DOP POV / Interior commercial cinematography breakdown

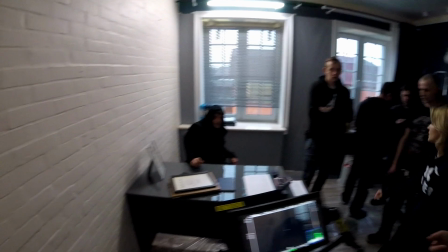What if we changed the angle of the camera? That would make the picture seem very flat.
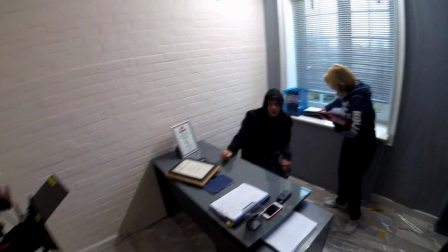Give the camera, please.
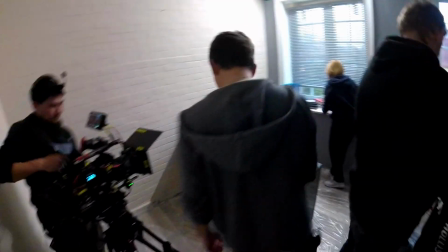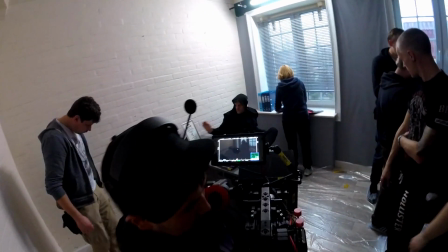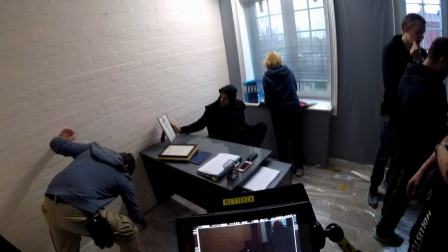A little backwards, please.
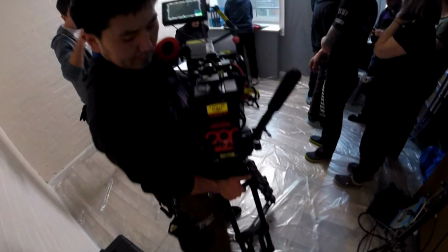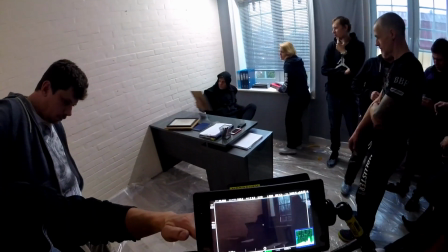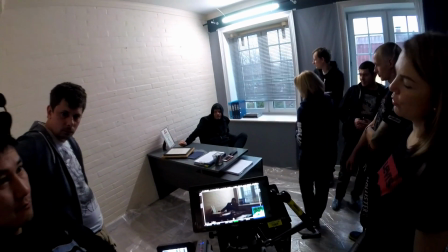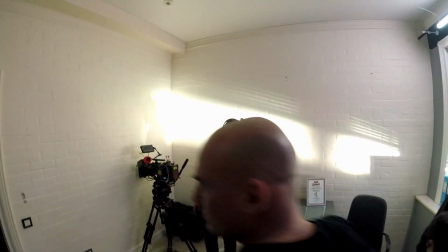Wait a bit. I wanted to remove the filter. Guys, can someone remove the mosquito net from the window?
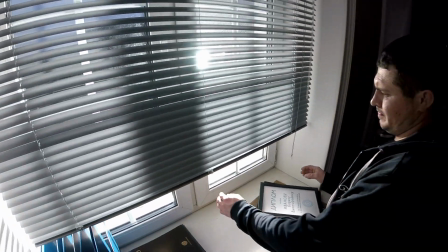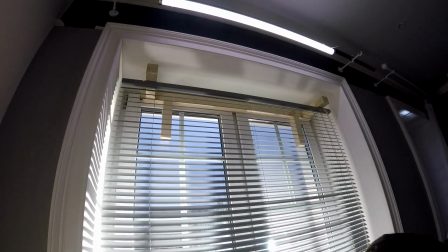Will it not open?
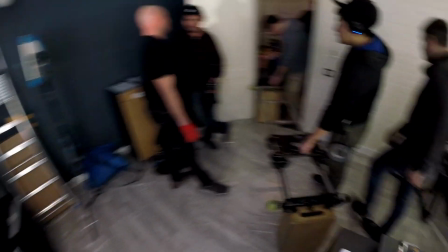Okay, I'll wait. Let's lower the brightness.
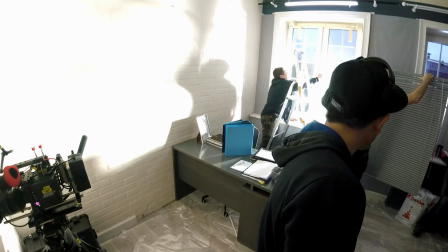And start with the minimum or some medium value.
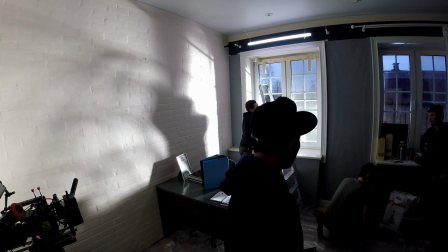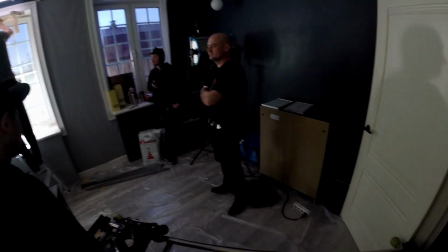Let's leave it like this for now. We'll bring the camera back at position and I'll take a look.
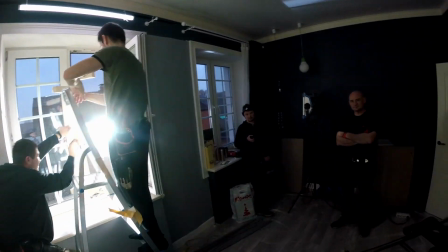There are already some soft reflections on the wall, so I don't think we'll need to come up with something else. Light mat? Maybe, but at the same angle. Otherwise, the crisscross situation would not look good. My initial plan was to shoot against the window, illuminate the actor from the right side, use a large diffusion frame and a sky panel, but I first decided to see how the reflection from the wall would look.
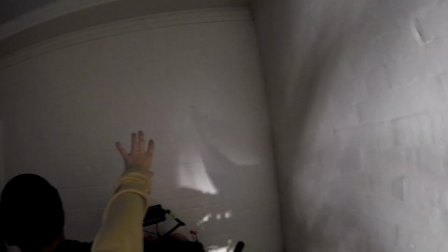The light goes there, and it's not really reflected onto him.
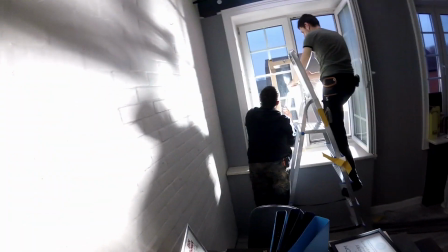We can place light mat or a reflection board. We could grip it here.
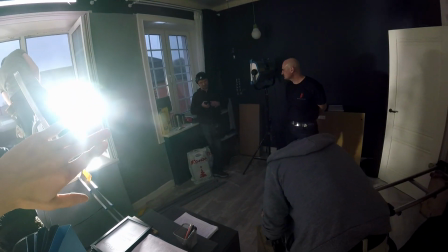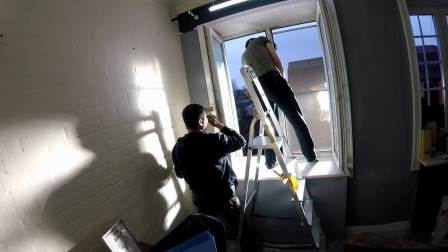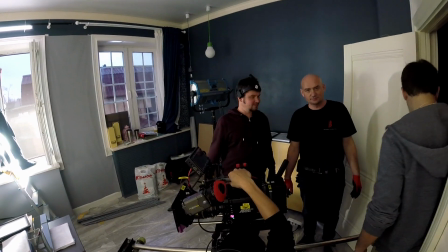Oh, a hazer. We need it here.
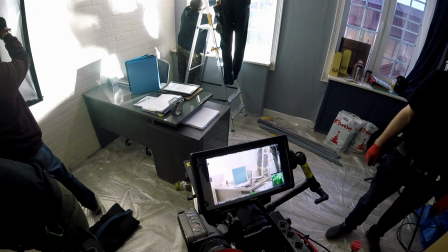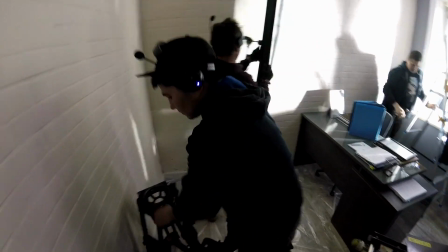We need an anti-filter, 0.3. Do we have it?
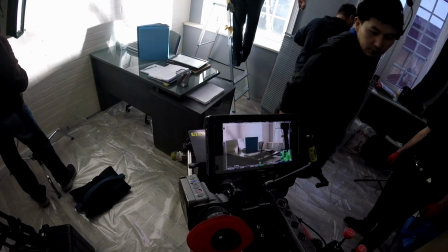Or wait, 1.2 and then goes 2.1. So the step is
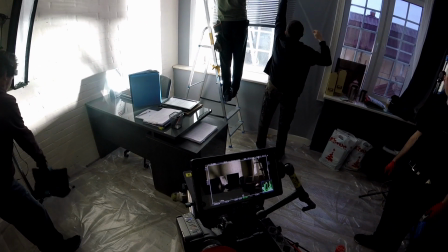0.9. Okay then, we need 0.6. Do we have it?
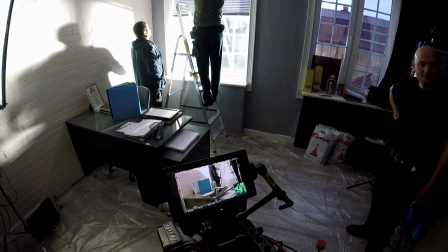No. No? Then we'll use a 0.3. I see the light mat, okay.
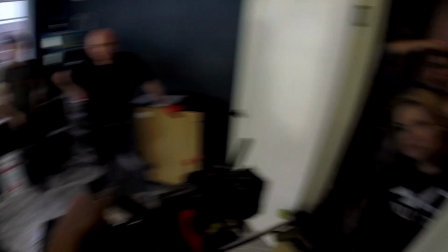Could we remove the glass from the diploma frame?
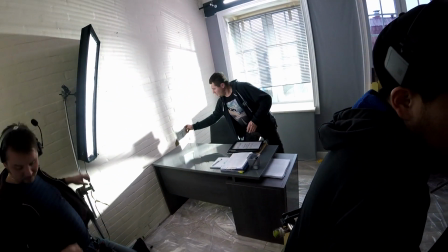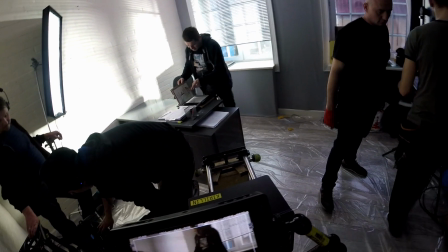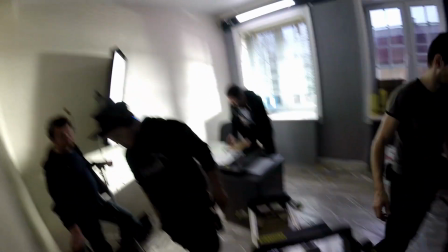Now the light mat reflects in the window glass unexpectedly.
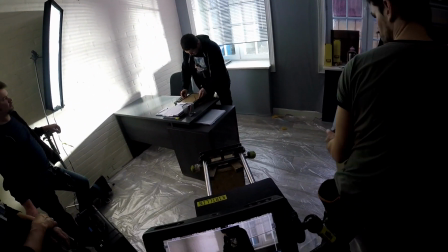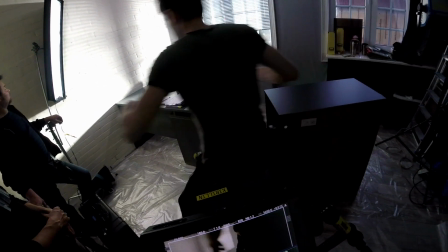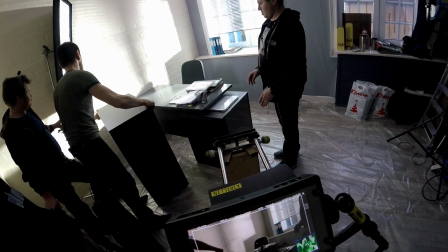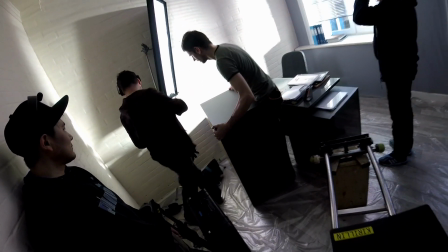You move it backwards.
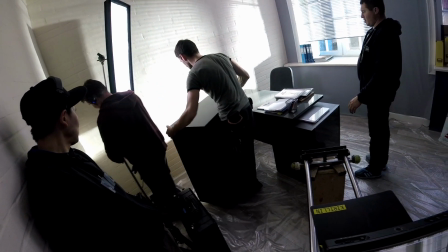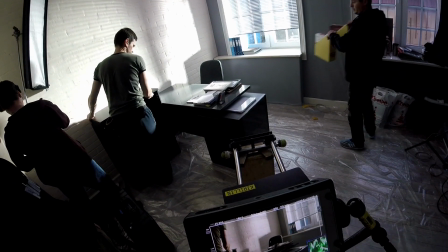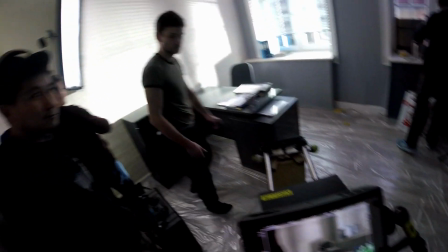Oh, I love how nicely they are illuminated.
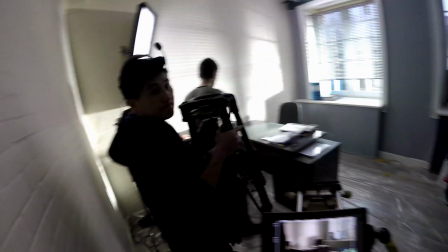It would be even better to place something dark onto it to balance the white of the wall.
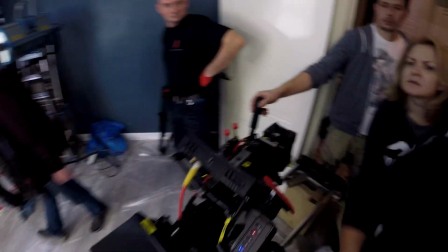Oh, the plant. Always either a hit or miss. I don't know.
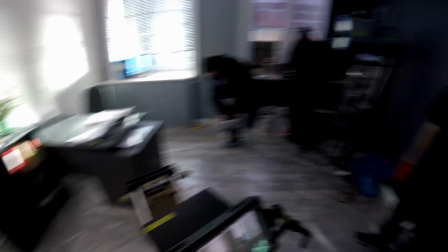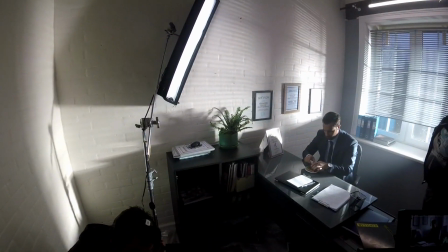I think Astera's light is warmer than we need.
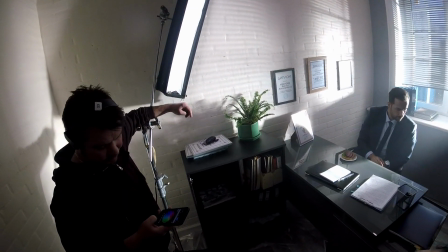Is it 4000 now? Then we need it to be 4500.
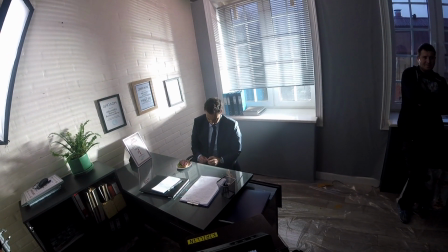What about turning it off? Just to check how it is. Turn it back on.
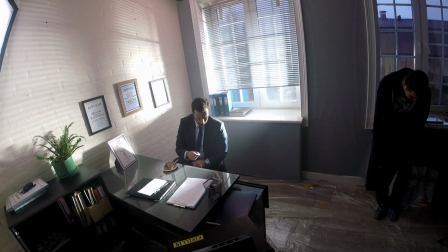And back off.
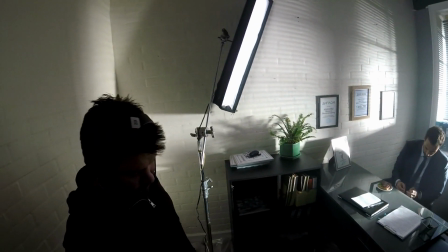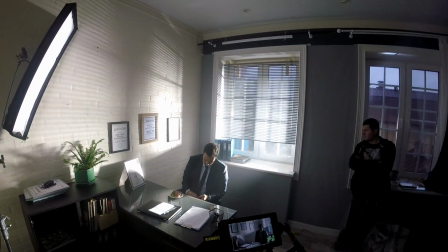It does not really contribute much, only makes the shadow brighter. We have enough backlight. Such situations occur sometimes. I get all the equipment in place, then I check how the overall picture looks, only to find that I do not need something. So I turn it off. I think this approach is good because if I did not prepare all of that and then suddenly decided to add something during shooting, I would spend a lot more time and most importantly, I would waste other people's time. Ask the actor to leave the frame, ask the guys to install the light, and then only then check if it works good for the scene. I think it's best to prepare and install all the potentially useful equipment, sources of light, If something is not working well, you can always simply turn it off. So I recommend you to always foresee all the possible options, where the actor may turn, where the camera may be directed, perhaps some fixture must be there just in case. Always prepare yourself.
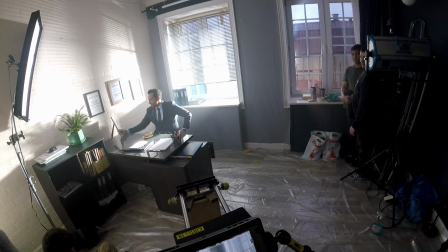And action!
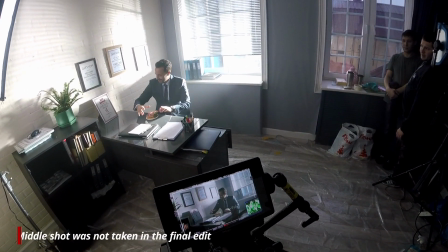Stop.
Honestly, this scene looked too TV to my taste until we filled the room with smoke. After that, the feeling of volume appeared, some cinematic vibe, some softness, which helped save the scene. Later, we zoomed in to shot the actor take a bite of sandwich. It was a close shot and a cheek seemed too brightly illuminated by the backlight.
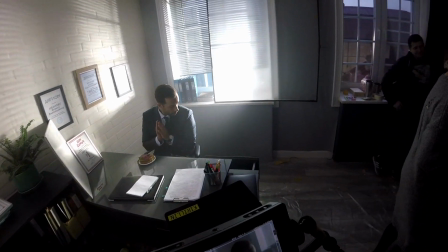That is why I used a part of the diffusion frame to soften the light. We also placed a small light shield onto the table to enhance the key light on the actor's face.
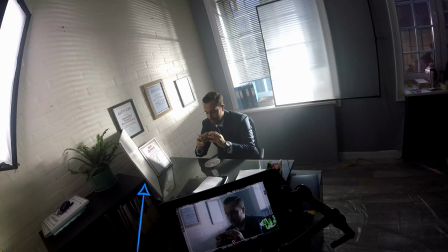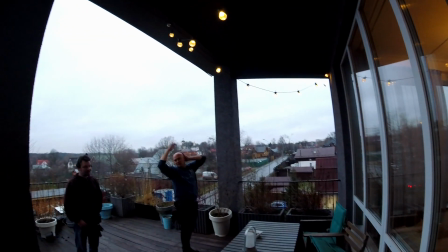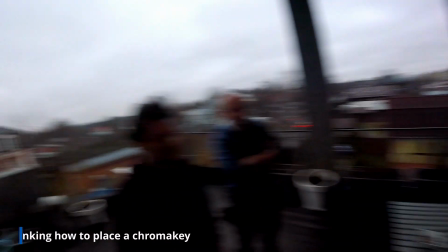Where do you want to place the chroma key? I think here, from pillar to pillar.
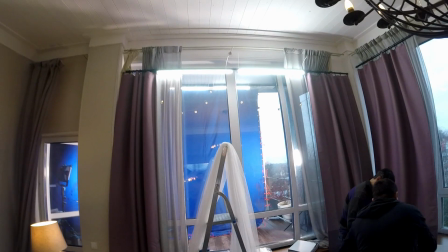And we'll even cover these pillars actually. Wait a minute, I thought we wanted to use a T-bone stand.
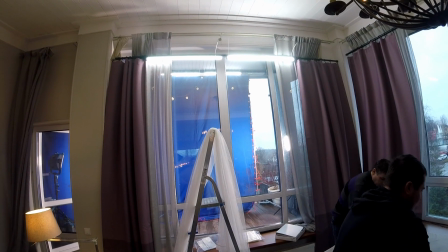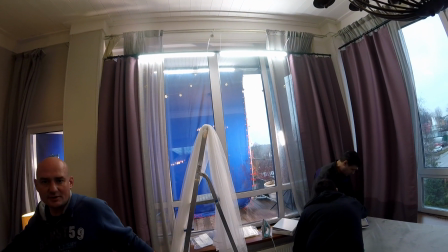We can try, but I'm not sure it will be stretched properly on the edges.
We were lucky that the room was facing a large balcony where we could place our chroma key and arrange lighting. In this scene, a couple is having a romantic dinner. They are enjoying some delicious meal.
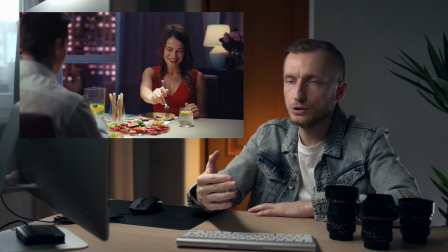According to the plot, we were not supposed to see the face of the man sitting at the table, as he was a crowd artist.